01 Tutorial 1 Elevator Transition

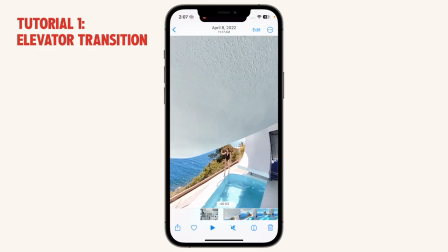247s
And so this was the best that we could get, so we just got as much of the white as possible,
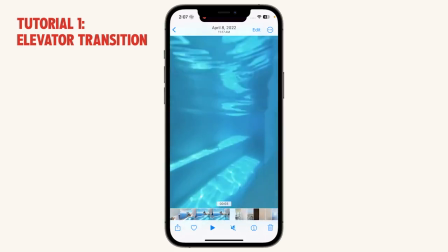252s
and we wiped downwards and into the surface of the water, like this.
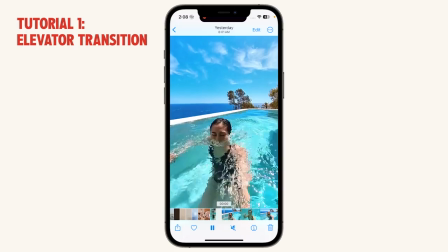258s
The clip after that is going into the water. So I made a small mistake here, but don't worry, it's not very noticeable. The mistake I made is that my head went down way before the camera went down.
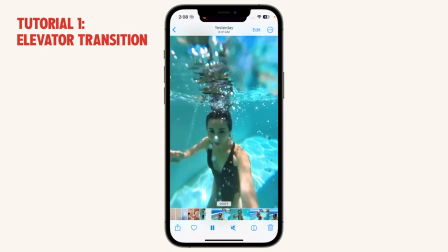270s
Ideally, my head and the camera should be parallel going into the water.
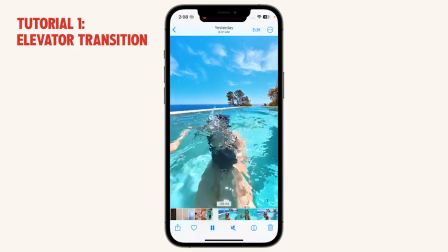275s
But it's not a very noticeable mistake since the speed is quite fast. So you can see now we go down, wave, and come back up.
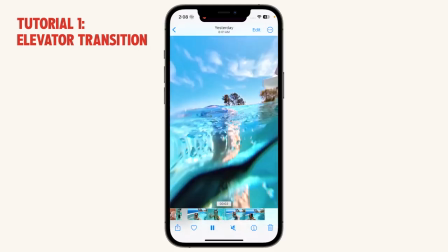283s
At least when we come up, it is pretty parallel. So the head and the camera comes up together.
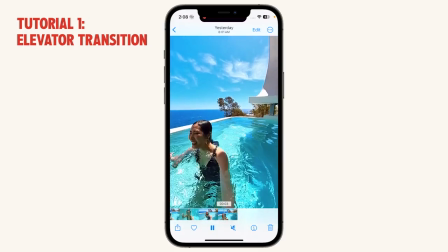289s
And you'll notice that I didn't actually use this clip as a final clip because I wanted to make sure that my makeup and my hair was looking nice.
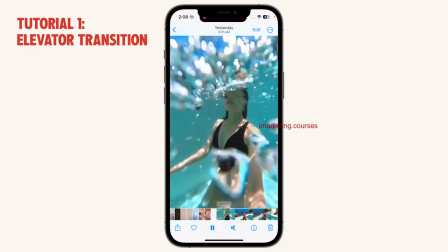297s
So I actually filmed this clip before I dunked my whole face into the water.
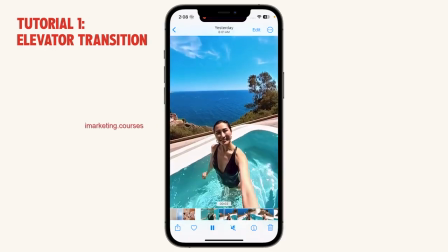303s
So this clip actually came first in terms of the filming sequence.
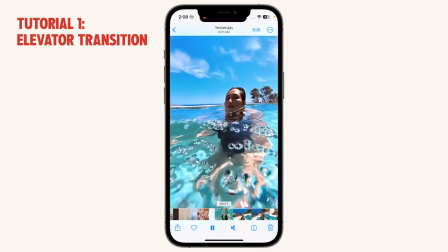307s
So I filmed it like this, where I don't actually put my full head into the water. I just put it so it looks like I'm coming out of the water, but all of my makeup is intact.
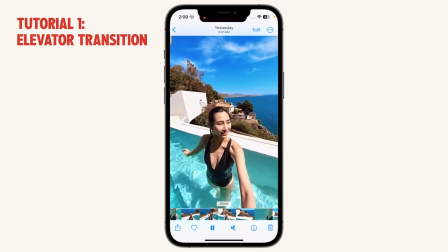319s
And so this is the last clip, although I filmed this before the second last clip. Now let's piece it all together.
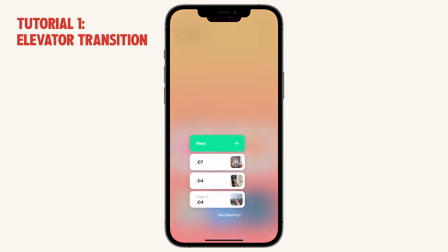327s
For this particular video, we're going to use InShot since it's a very simple edit.
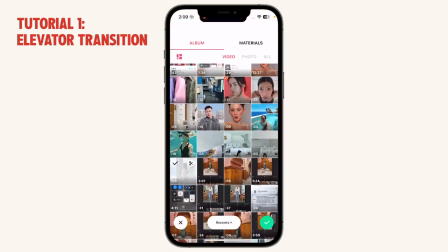332s
You just have to trim it and speed ramp it when necessary. So let's import all of these clips and let's do it in order.
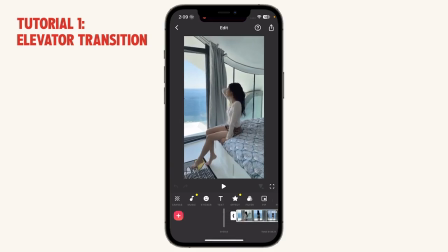341s
So again, starting with the first clip, we can trim to the part where we want to start, roughly around here.
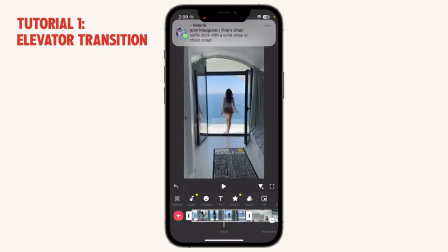347s
And then
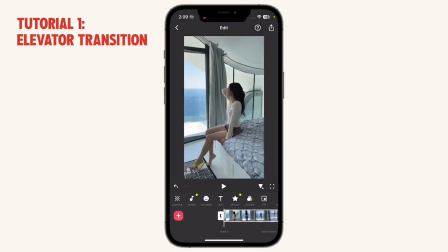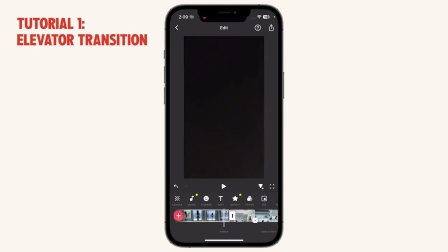354s
it will start wiping downwards, and we will cut it off right here,
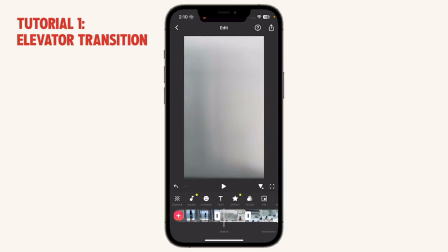362s
which would create for a good continuation in the next clip. But what you want to do is you want to trim the beginning of these clips so that when it starts, there is already motion.
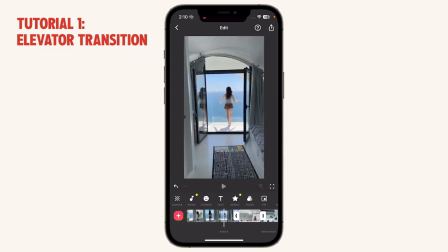372s
So take a look at this. That's pretty smooth. But imagine if you started the next clip without any motion.
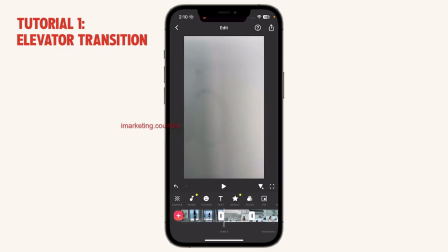381s
So let's trim it to the very beginning.
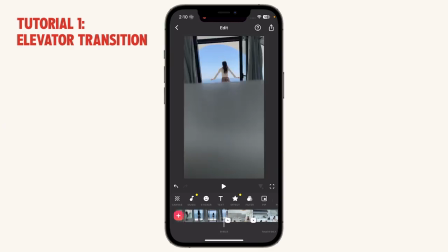387s
Did you see that it was a little bit of a pause right there?
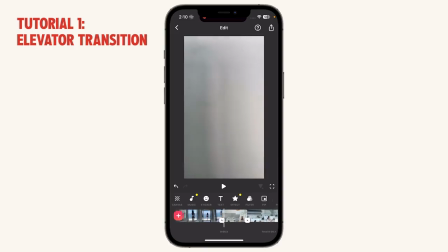392s
Because the speed of it going through the wall was inconsistent. So this is when the camera person was just getting started and creating some motion, so it was slower. And that's why we have to trim out the slow part in the beginning so that it looks like the speed is consistent throughout, like so.
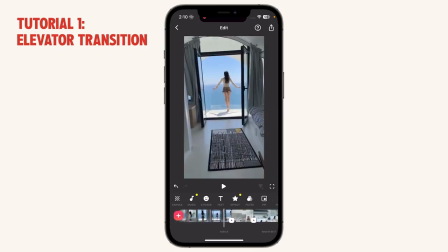413s
Now, because we are going through these different clips, we can also speed ramp a little bit.
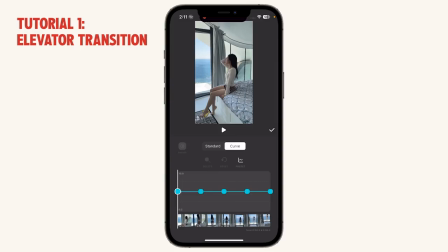418s
So what we're going to do is go to curve, and we can start to customize the curve that we want it to speed up in. So the first part, maybe we want it to be just a little bit faster so that things are happening faster.
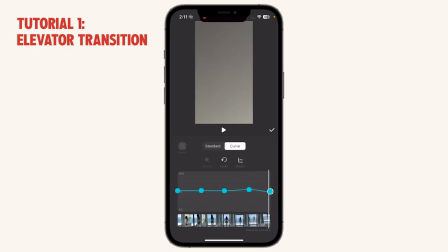433s
And then from here, we want to really ramp it up. So when it goes down into the wall, we want to have it be significantly faster.
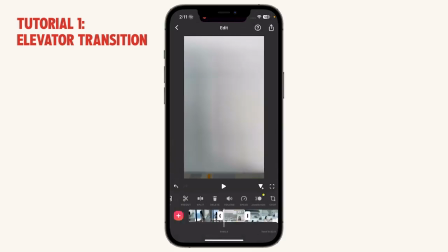442s
Let's say it's like 2.38. And then for the next clip, we also want to speed up just the beginning part of it.
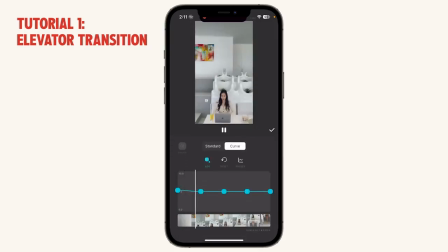448s
So we go into curve, speed this up, take a look. Okay, that's looking pretty good.
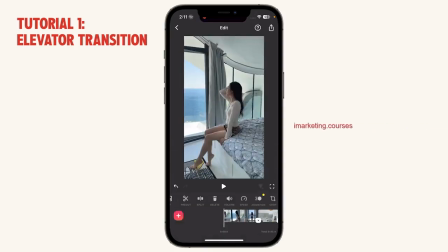456s
Let's play it again.
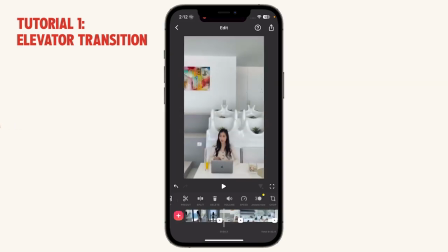462s
Now that looks really smooth. And the speed is fast enough where it looks really smooth and there's a little bit of a speed up in between the walls, but there's enough of a motion that it actually does look like a wall. Right, now let's continue to the next clip.
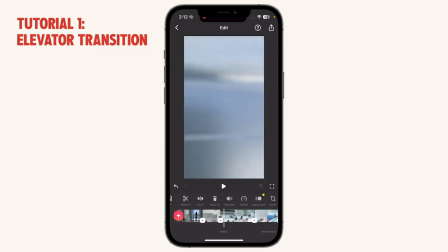478s
So we can pause it right here because this is when it changes, and then we can trim again a little bit of the beginning where it starts slow. Similar concept to the last one. That looks really smooth as well.